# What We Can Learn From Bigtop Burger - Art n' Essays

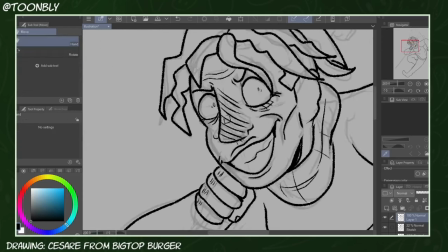Direct characterization is pretty simple to do, so I think it'd be more interesting if we examined indirect characterization and how Big Top Burger handles it.
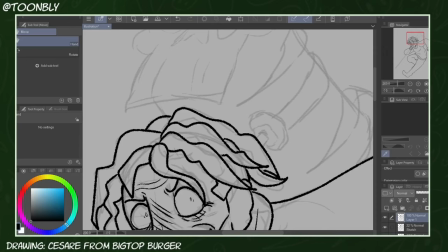Indirect characterization is when you have something implied about a character, be it through their mannerisms, their design, the way they speak, and so on.
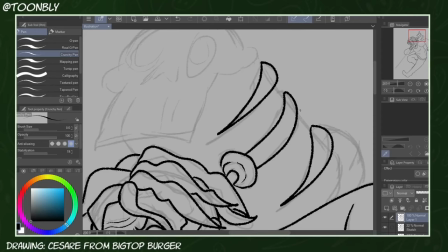It's not outright said, but it can be very easily interpreted.
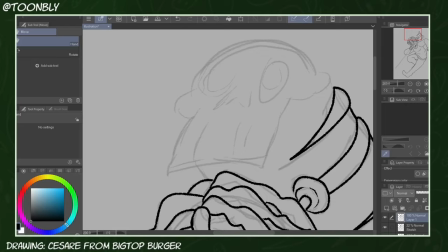Big Top Burger does indirect characterization fantastically, and in order to help us learn how to do it for ourselves, let's take a look at a few examples of this.
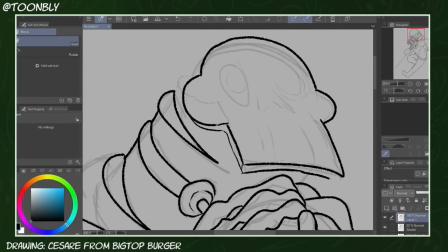If you're working with a visual medium, character design probably immediately comes to mind here. The two groups in Big Top Burger have themes to them, clowns and zombies, but working within these themes, Wurfy Kids creates little variations that puts a little bit of characters personalities into them.
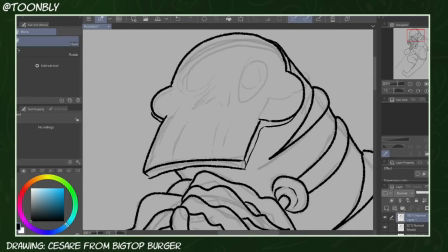For simplicity sake let's just take a look at the clowns or we'll be here all day.
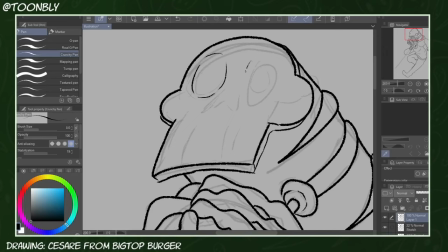Zonberger crew do have really cool designs but I do think examining more simple designs and how they add their characterization can be a bit of an easier learning tool here.
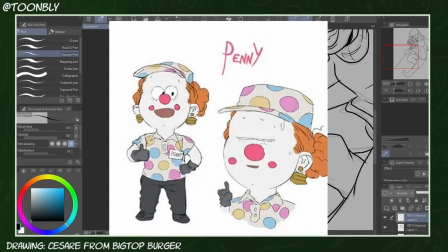So let's begin. Penny's makeup is white and red. Her makeup patterns give her little circles on her cheeks. This evokes the imagery of rosy cheeks playing into her cheerful personality.
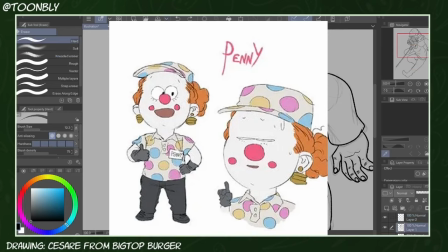She also has these little burger earrings, and given that she's the most enthusiastic out of the crew about this job, yeah, yeah, that makes sense.
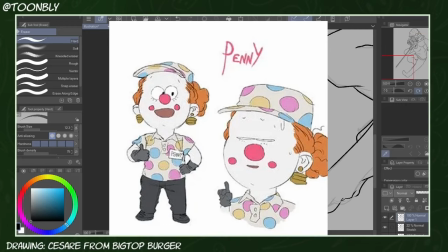She's also the shortest of the group, and she's got a kind of round body and face. That is a great usage of shape language. You can always break these rules, of course, but generally, round shapes are used to convey friendliness in a character's design.
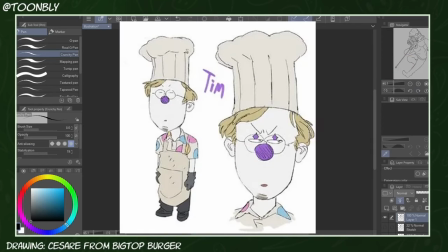Tim's the straight man of the group. He's not immune to getting into shenanigans, but he's usually the first one to point out when something seems weird. His makeup is purple with little marks above the eyes. This might be me stretching, but it kind of reminds me of raised eyebrows.
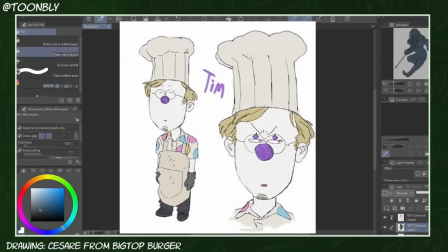Like, you know, he's skeptical about the things around him or something. He's wearing a little chef's cap, which makes him look a little taller than the rest of the group.
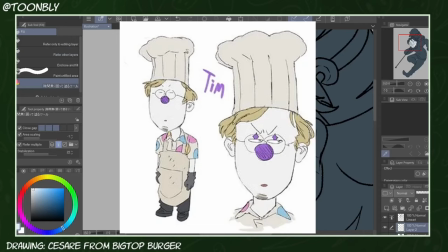It also kind of gives the impression that, below Steve, he's usually the guy in charge. Also, the glasses are a quick shorthand for, this is your smart character.
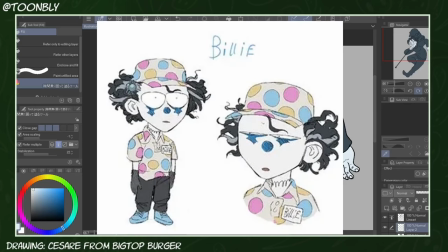Then there's Billy. She's a bit gothy and… I don't know if detached is the right word, aloof? Something like that.
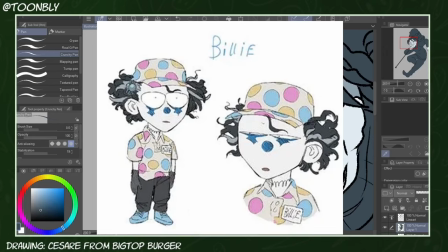She doesn't have any unfriendly traits that those words might imply, but she is the kind of person to watch something explode and go, whoa, anyway. And it's great. Billie has black spiky hair with little grey streaks in there. Her makeup is blue and the patterns go underneath her eyes, making it look like really heavy eye shadow or eye bags.
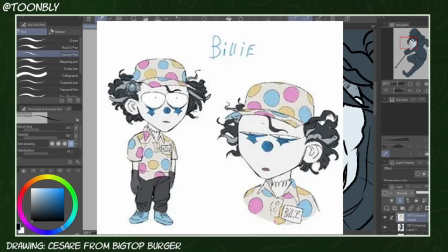All these little bits of her design really show off her style, and through that we can learn about her personality.
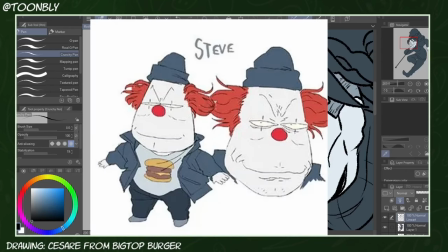And finally, there's the big man himself, Steve. Steve's silhouette is very different from the rest of the Big Top crew.
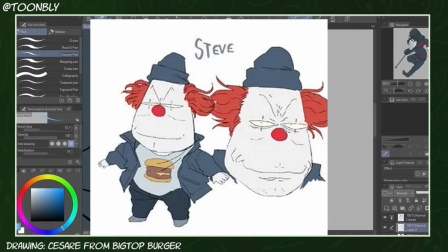He's got this big triangular head and a stocky body. Generally all the Big Top guys look pretty human, but Steve's proportions give off the vibe of him being something otherworldly in some way.
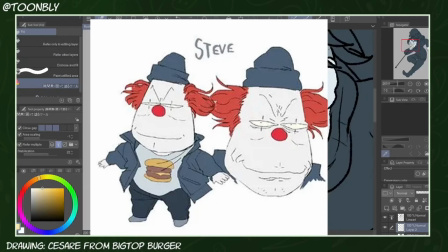His hair is a bit messy and he wears baggy clothing and a beanie, plus a little burger t-shirt. so he stands out from the rest of the crew that are in full uniform. This both adds to the idea that there's something different about Steve while also showing his more... we'll call it laid-back and pretty chaotic way of doing business.
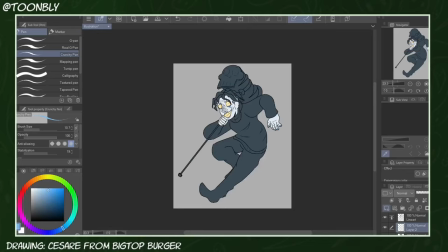Or, well, of doing anything, really. All of these character designs tell us something about the characters while also cohering with a set theme. You, too, can achieve this by tweaking little things about your designs. Make them all stand out. Change a character's body type, their facial features, their skin tones, their hairstyle. add personal details that reflect their backstory or personality into their outfits.
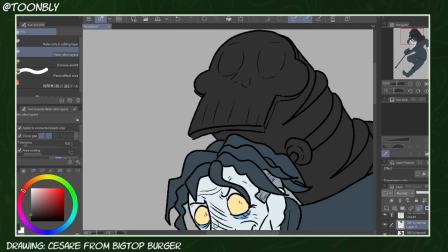All those little things will add up into an excellently designed character that sticks out from the rest of your cast. Now, let's move on to something called character voice.
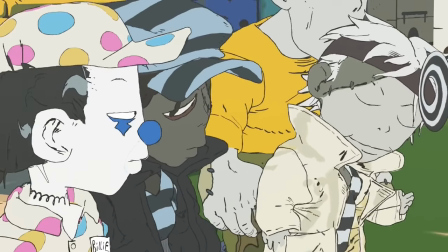This is my character voice, and this is my normal voice.
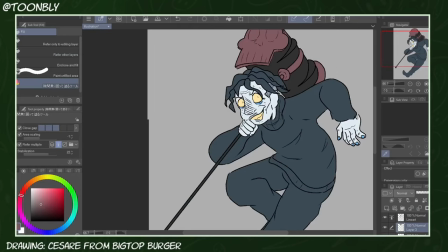Another great way to do characterization is through character voice. Character voice is the unique way your character speaks. speaks.
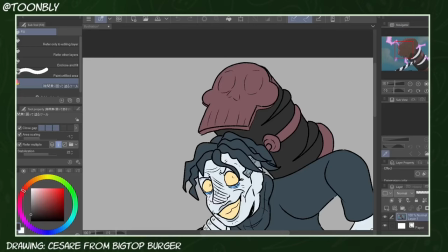This could be an accent they have, the slang they use, how fast they speak, just verbal patterns that help them stick out. Big Top Burger does this in a lot of ways.
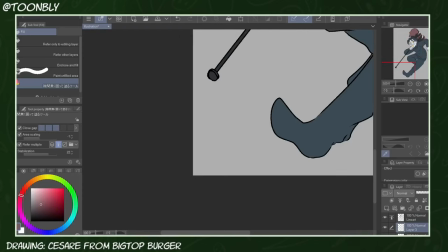Steve will often switch back and forth between a posh manner of speech and a more quiet gravelly voice, something that highlights his strange mannerisms.
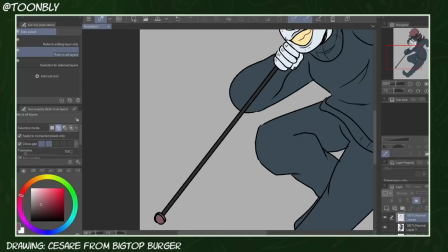He also has a habit of getting people's names wrong. Peggy, Tom, Toby, you get the gist.